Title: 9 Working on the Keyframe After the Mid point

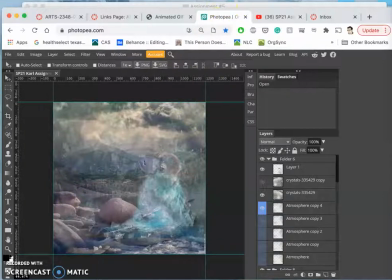(0:00)
okay we've left off on our keyframe that matches the
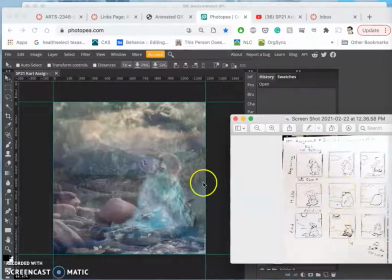(0:06)
middle of my rough story board the idea getting my little Psyduck guy fully frozen
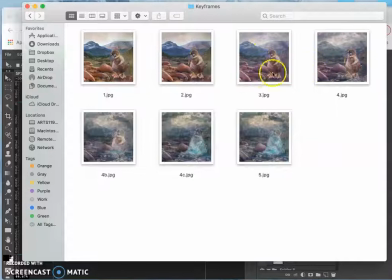(0:12)
I have all those key frames here I created some additional key frames between number four and five
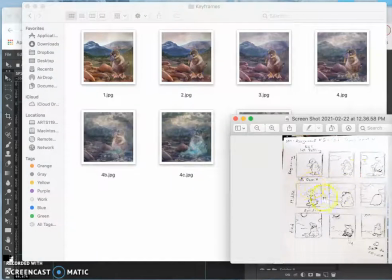(0:19)
to slow down that freezing process and now I get to have new actions happen so the Sun starts to appear and starts to thaw out the frozen block so
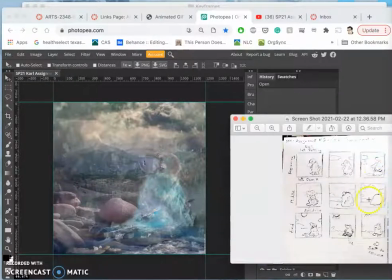(0:37)
the next frame is number six here that I'm working on
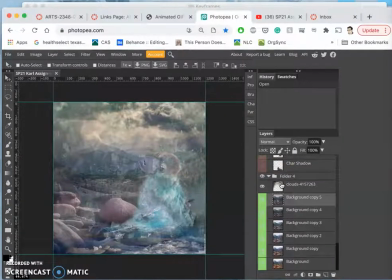(0:42)
so I'm going to work from the bottom up and I can duplicate the background and then I can brighten it up a little bit using direct adjustments
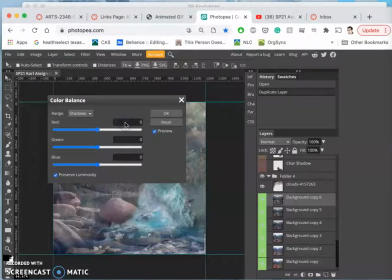(0:57)
I'm going to use color balance and I'm gonna start taking
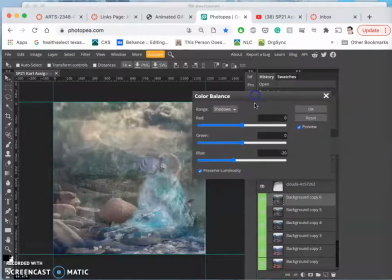(1:05)
the blue down again remember I kept increasing the blue as it got colder but now we want the Sun to start coming up maybe upping the red a little bit just in the shadows that'll be a nice subtle subtle shift the clouds
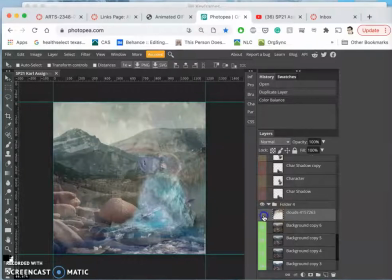(1:25)
which I have at 100% opacity here they're gonna start to fade again
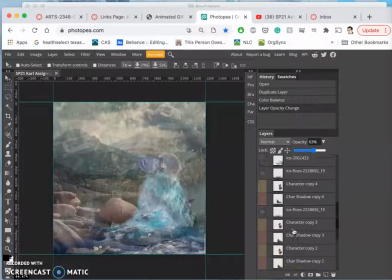(1:38)
My character is still frozen stiff, so I don't even need to move the character at all. But I might want to composite just a little bit more ice. So I have this little asset, this little ice cap.
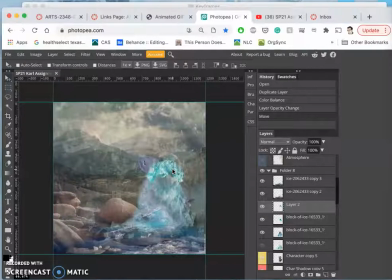(1:57)
And I will use Ctrl T. And I will stretch it down just a little bit extra.
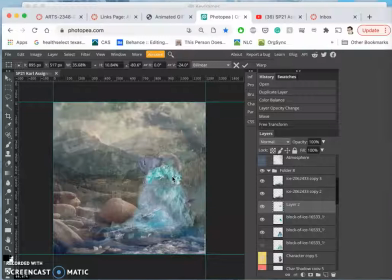(2:15)
finally cover up that eye and also fade it out a little bit maybe play with its color I'm
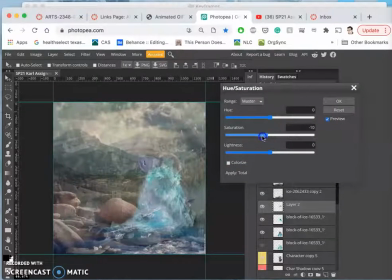(2:31)
going to take use hue saturation and I'm just going to take some of that that blue away so it's just kind of a little fringe on the ice even as the sun is coming out this is in my storyboard where I have the most ice on my
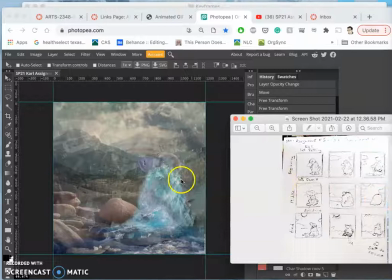(2:48)
creature.
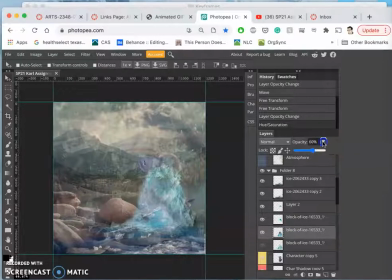(2:51)
And maybe because of that, I can even make the other layers of ice just a little bit more opaque. So they feel a little bit more solid before I start thawing them out.
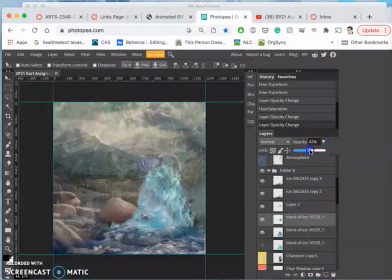Yeah, I like those kind of striations in there. okay next moving up what do I do with the atmosphere I'm
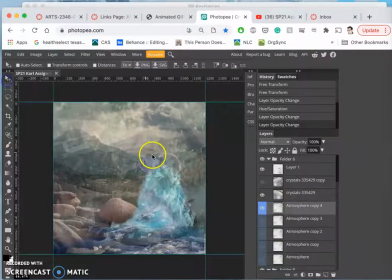(3:26)
just going to move it a little bit keep it going frame to frame and then the ice crystals I'll swap them again so they look like they're moving but I'm going to take them down quite a bit wrong layer and
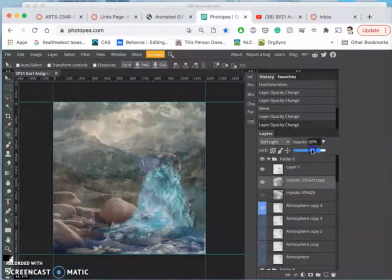that really helps us see the ice a little bit better too so is kind of revealing the ice. I'm also noticing that the ice is pretty soft there.
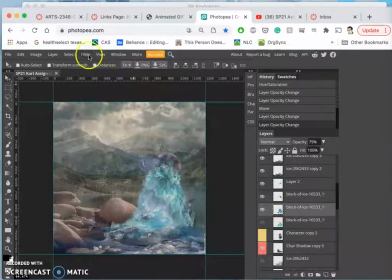(4:01)
So for this keyframe, I might sharpen that. And just like you can do Gaussian blur, you can do a filter that's called Smart Sharpen.